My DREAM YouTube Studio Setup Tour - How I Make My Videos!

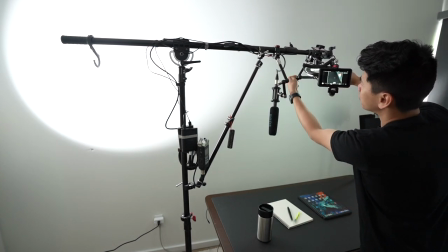It's a halo light so that it can illuminate everything below and everything is mounted on friction arms so that I can adjust it to whichever angle that I want.
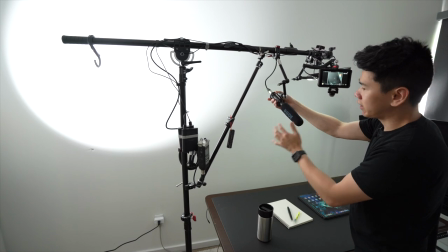And secondly, I have a mic over here. It's connected to the zoom recorder.
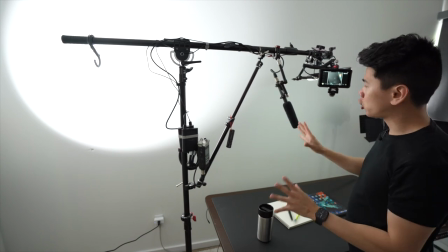This is very useful because with unboxings, you want that ASMR crispness with the sound and it records everything on the table.
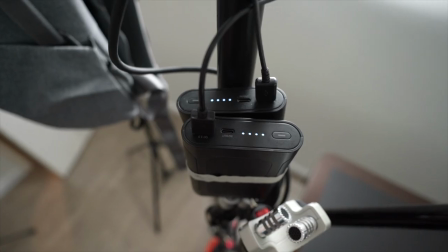And then over here, I have some battery packs. These are by Omni Charge, super useful.
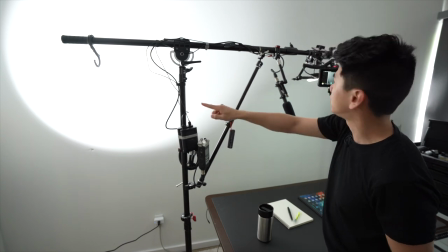I usually use it to power up the halo light and it's charging my RX100 right now so I don't have to worry about battery.
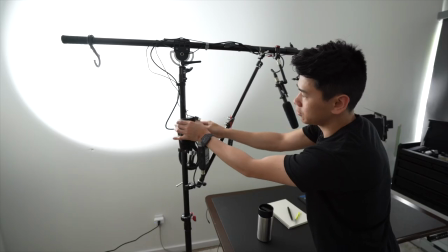The nice thing is that if I wanna take it out to use when I'm out and about, I can just take out like that.
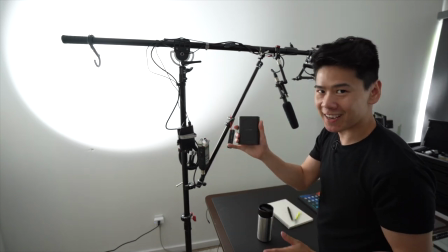So these batteries are very versatile and very rugged. I dropped these multiple times, they're still okay. And as you can see, if you mount something heavy on here, it's gonna wobble quite a bit.
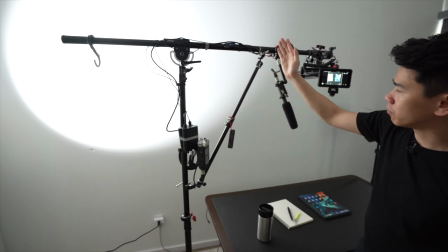So I did add this arm over here to add as support so the whole thing won't fall. and I also use my controller
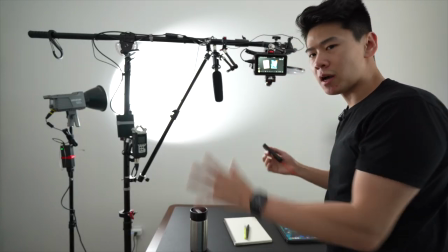over here to press record so that I don't have to touch the camera so I don't have to wait for that wobble to stop so again the remote is very
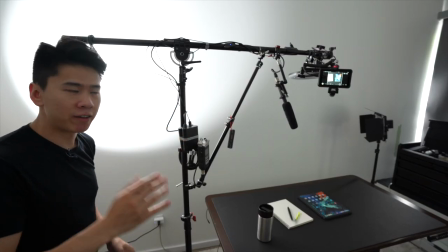useful or to make it more stable when I'm using my a7c on there or a heavier camera I actually use my backpack over here as a counterweight
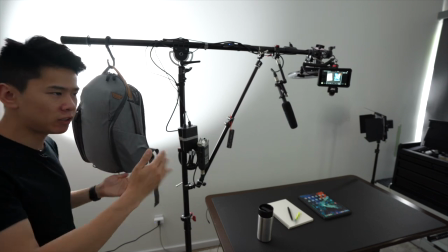so it really helps with that wobbling and you can add stuff in your backpack whenever you want to make the counterweight effective so that's my little
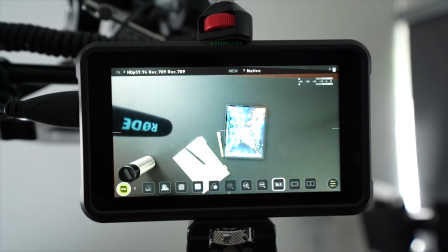hack right there with this whole thing and by the way to see what I'm doing down here I'm actually using a monitor It's the Shinobi by Atmos.
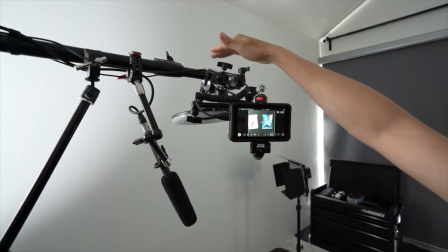This is really useful because I can't usually see the screen even with the flippy screen It's hard to see so this is quite nice And what
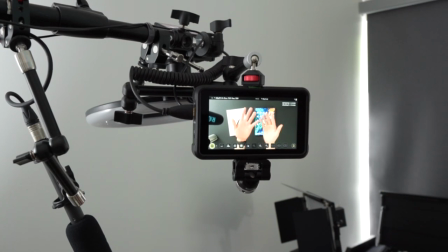I love about this is that I can change the aspect ratios So that I can see the full thing or when I'm doing Instagram stuff I can
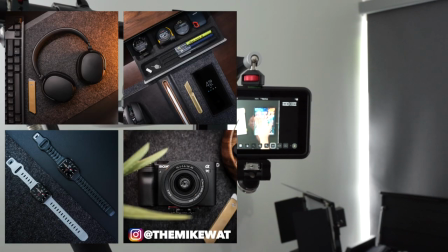change it to one over one over here and I can get the exact frame that I want for flat light pictures Or when I'm doing just simple unboxings on Instagram.
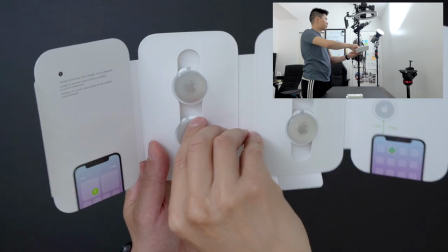So this is a very useful tool for that Also, this monitor is very high resolution.
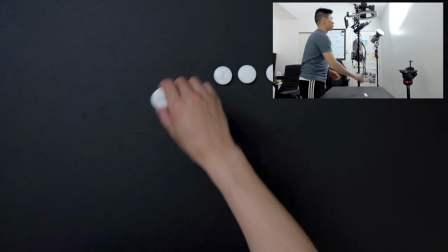It's very useful to see if something's in focus, especially when you're doing boxings, you only do it once and you want to make sure you get the shot.
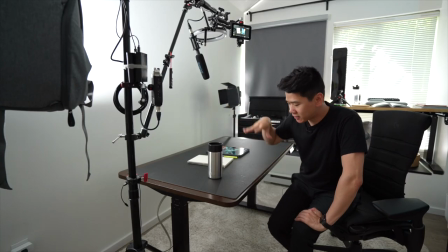So the other thing that's worth noting about the setup is this table. It does two very important things.
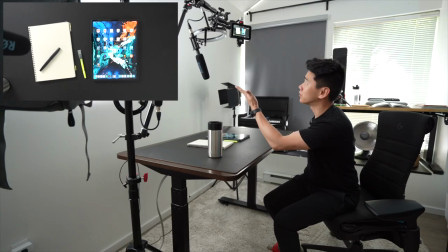So having an adjustable standing desk for your b-rolls and your flat lay is very,
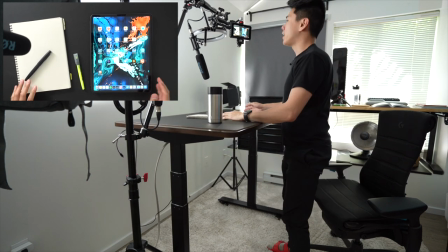very useful because you don't have to move your camera much and everything is a lot closer now, as you can see.
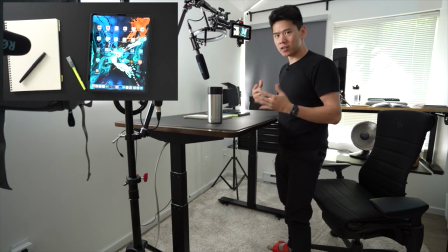So it's actually better for your posture when you're working a long time doing flat
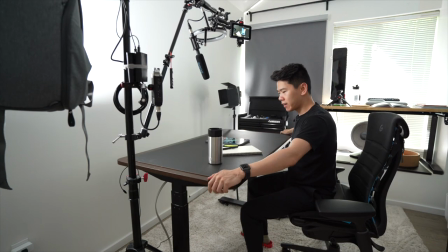lays or whatever but the most important thing here is that you can actually move the desk.
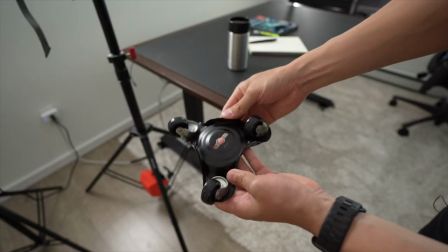I put wheels underneath. So I think I found this triple wheel thing at Home Depot or Rona.
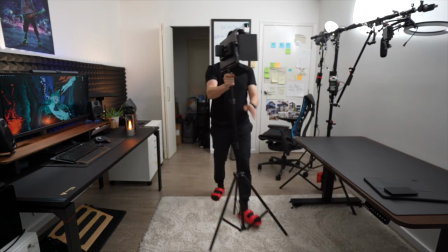It's actually used for moving heavy things which works perfectly for my desk and my work situation.
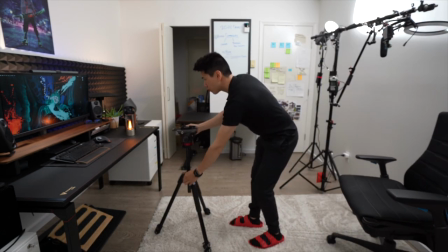I need the room to transform very quickly and move the desks to different places to open up the space for different uses like when I'm shooting product shots on my desk.
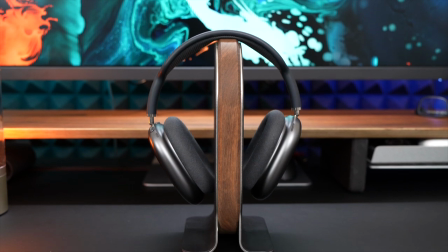As a tech content creator it's very important to get those smooth motions for all my product shots because it makes it more cinematic
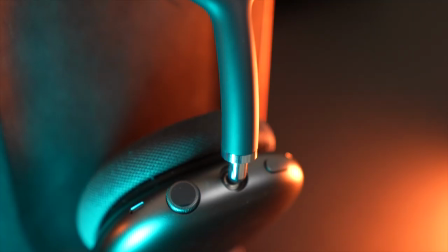or interesting so that I can keep the viewer's attention and show them something that they need to see in a different perspective.
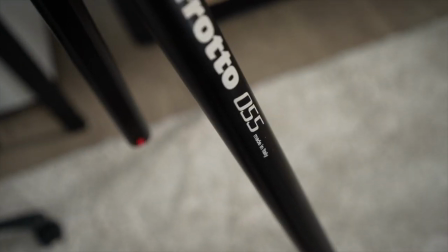To get shots like this, I'm using the Manfrotto 055 tripod.
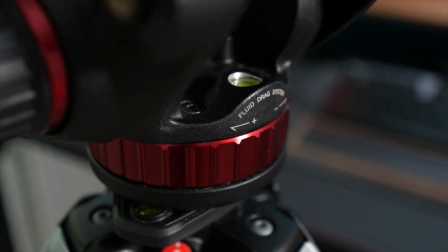It's super sturdy, it's built like a tank, and the best part about this tripod is its fluid drag system that's built into the video head.
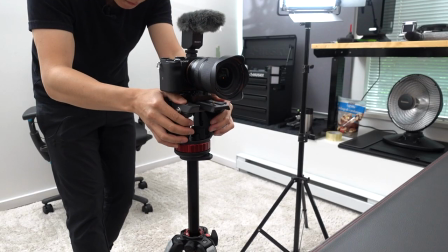This is how I get those buttery smooth steady shots in both the pan and tilt axis.
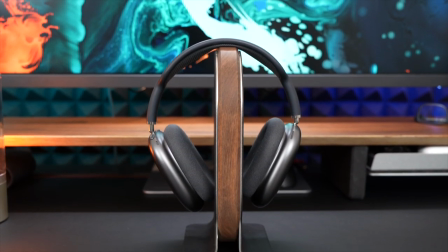When I apply force to it, the video head moves at a constant speed so there won't be any jitters in my shots, making everything I shoot buttery smooth.
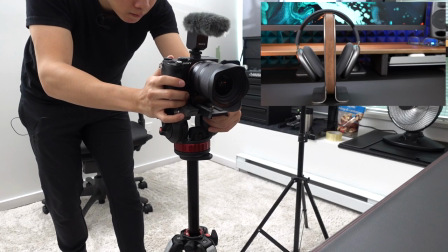Using this tool makes it so easy. You don't need to be a pro. Anyone can do this and get the same results.
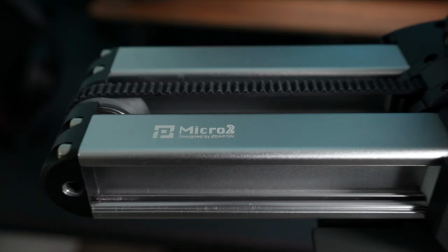And next, if you want to get more fancy, we can use a slider. Right now, I'm using the Zeppin Micro 2.
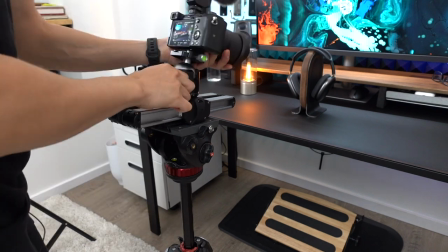It uses a very similar mechanism to the fluid drag system. So just put your camera on it and start pushing to get the shots that you want.
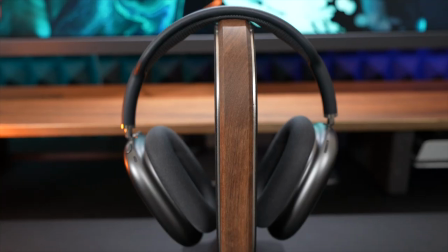I like using a slider to get another perspective, it just feels a lot more epic when you're zooming out of an item.
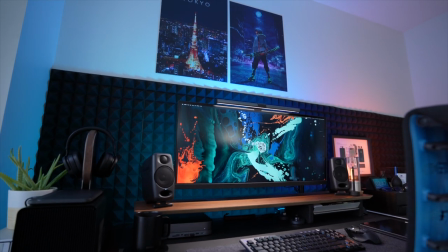I use this type of shot a lot in my desk setup videos to slowly reveal more to the audience.
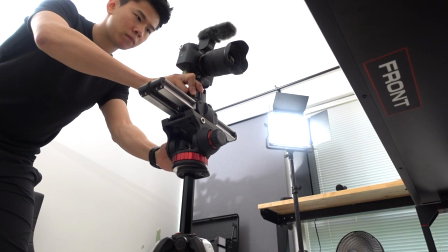So an important thing to note here is that the camera moves with the slide rails at the same time, giving it a longer distance than the rail themselves.
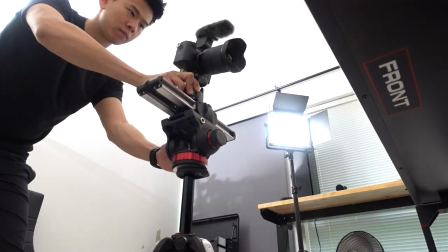So this tiny slider is longer than it looks. And next, this is like the ultimate form of fancy.
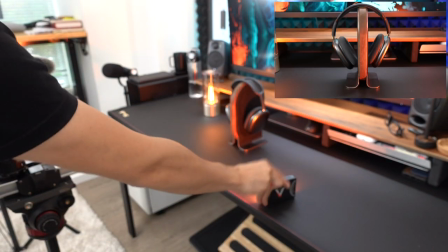Here are some RGB lights.